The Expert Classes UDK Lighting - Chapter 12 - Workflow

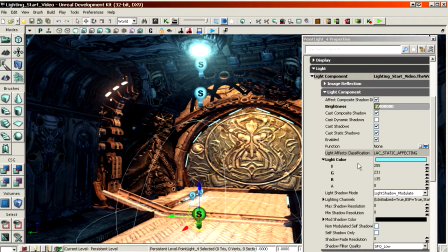508s
You're not really going to see the difference, but this is for organization in the scene. Doesn't really matter which one you change, it's just a point that they have to be slightly different from each other.
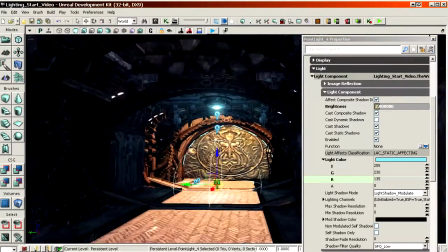521s
Okay, so that seems to work as well. That presumably works.
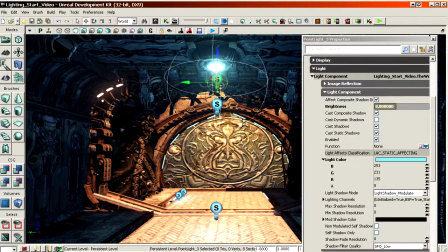525s
Then let's copy one of these lights again and set up the light outside.
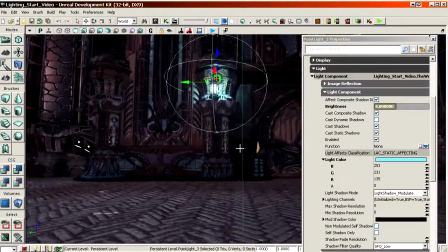533s
These two over here.
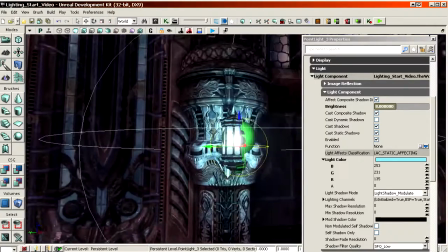538s
Since this has no shadow casting, I can place the light inside of it as well.
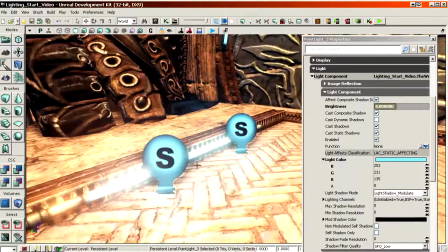543s
Also, by the way, if the light icons are too big, they kind of obscure the scene,
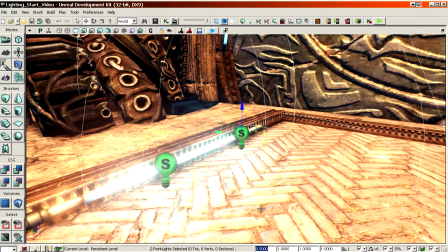549s
you can always scale them like this with the draw scale box at the bottom.
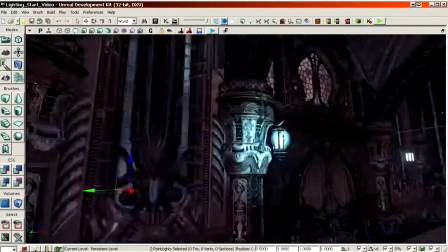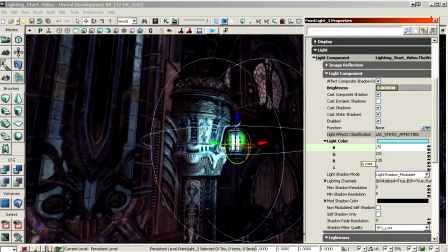559s
So same here, I make sure it has a unique color. So 252 is a unique one I didn't have before. Again, it's a very bright one near the light source itself. Low indirect lighting scale.
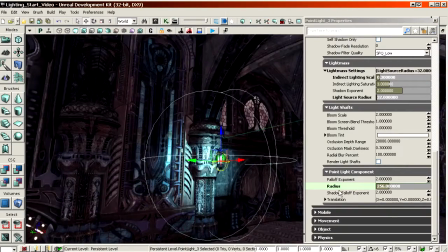571s
And like so. So I really automize the whole system, the whole approach almost.
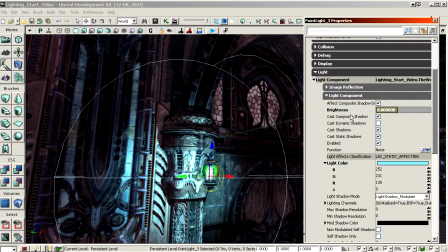577s
Pretty much just use the same rules all the time, the same kind of numbers, the same organization, and that allows me to mass produce my lighting.
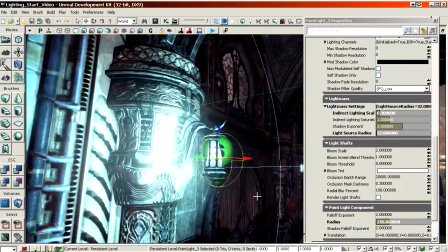588s
So I think this works for the powerful light nearby that illuminates the nearby geometry.
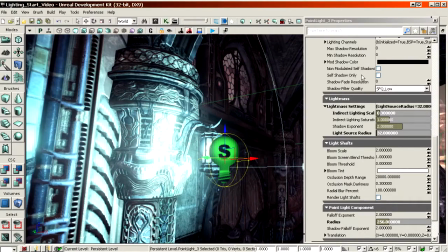595s
And then I place a second light near it that's meant as a broad overall light.
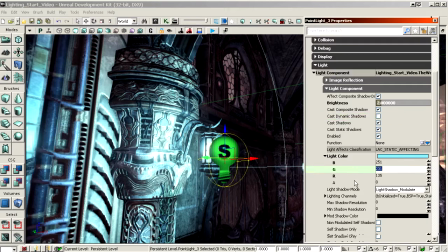603s
So again, lower brightness, slightly different color, indirect lighting scale 1.
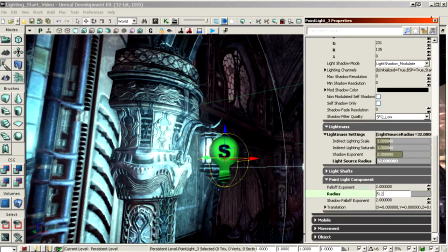610s
and a pretty large radius.
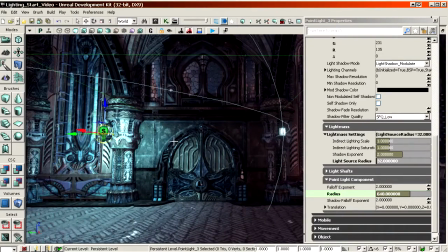616s
What I would like to have is a small amount of darkness between this light and this light. If I do this, for example, it's still a bit bright here.
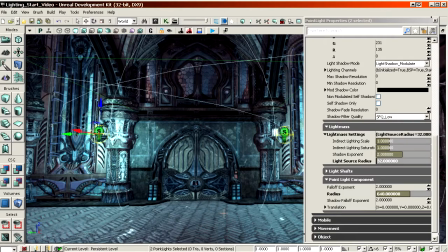624s
I would like to see a bit of darkness right in between the two light sources, so we have some variation in the lighting.
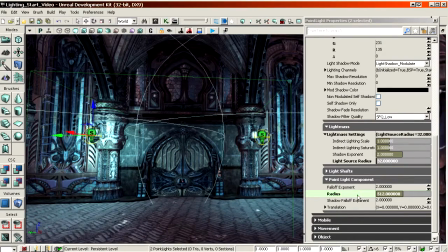631s
For example, like this. So it's more interesting. If it were to be like this, then it's all uniform, the same brightness.
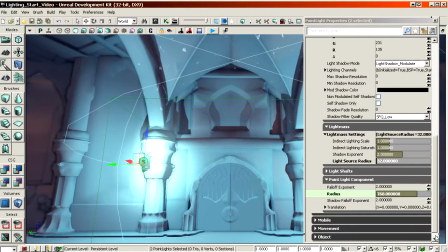639s
And stuff that's uniform is boring. You want some variation and some composition. So I'm gonna aim for a small amount of darkness between the two light sources here.
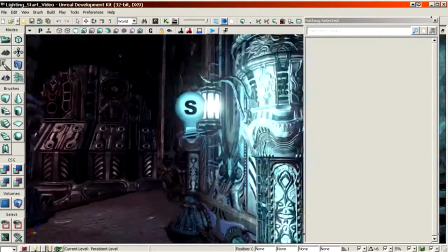650s
I'll delete this one temporarily again. That seems to work. Then I'm gonna copy that again to
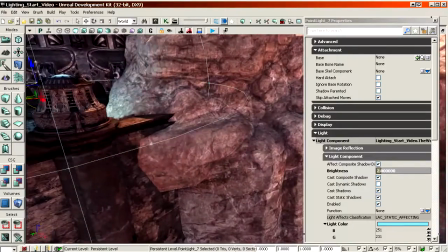661s
one of these lights.
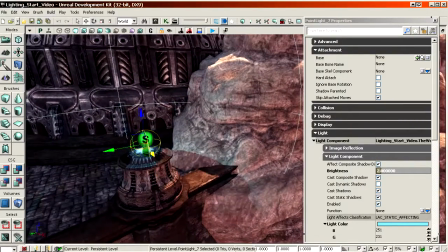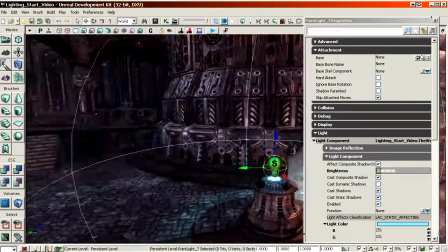669s
I'm gonna stick to just one light here, not two, because there's not that much geometry surrounding it, so it'll be fine with just one.
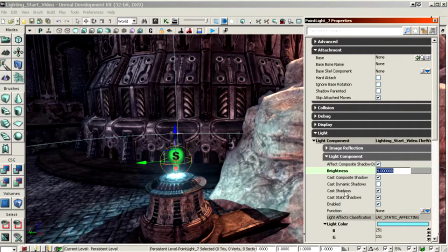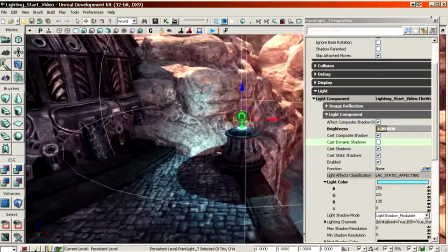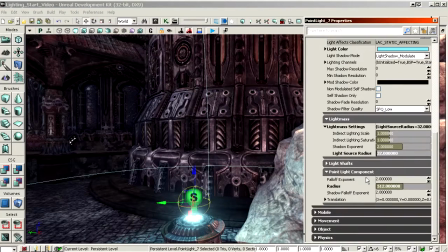688s
Perhaps you wanna change the fall of exponent here a bit, 4 or so.
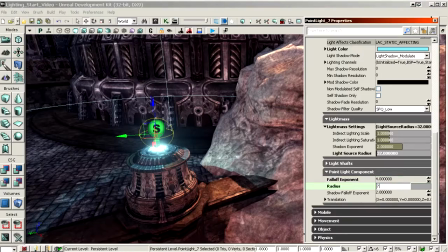693s
Therefore you can have a larger radius.
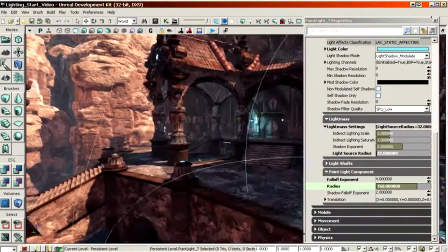700s
That seems to work quite okay as well.
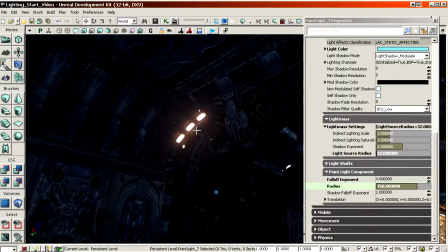705s
Some orange lights here. Let's set those up. Adding a new light near those.
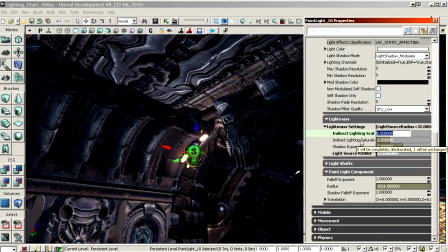715s
I'm gonna set 0.5 as indirect lighting scale. I don't want too much bouncing from this light.
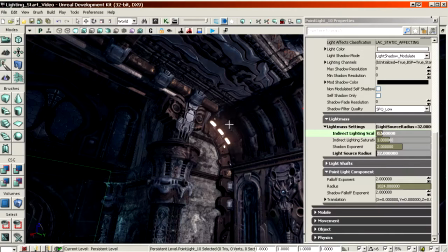720s
I pretty much just want it to glow up, but that's about it.
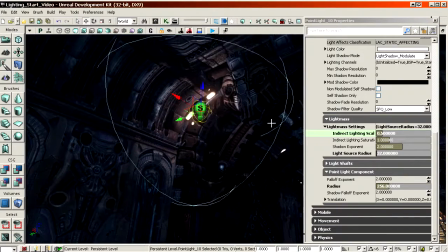727s
Small radius. So it just illuminates the local area here. It's not a powerful light source.
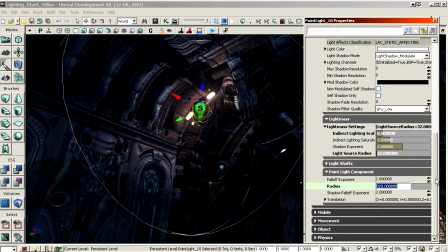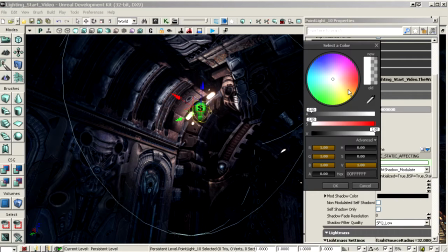741s
Somewhat bright, say power brightness 2, and orangish.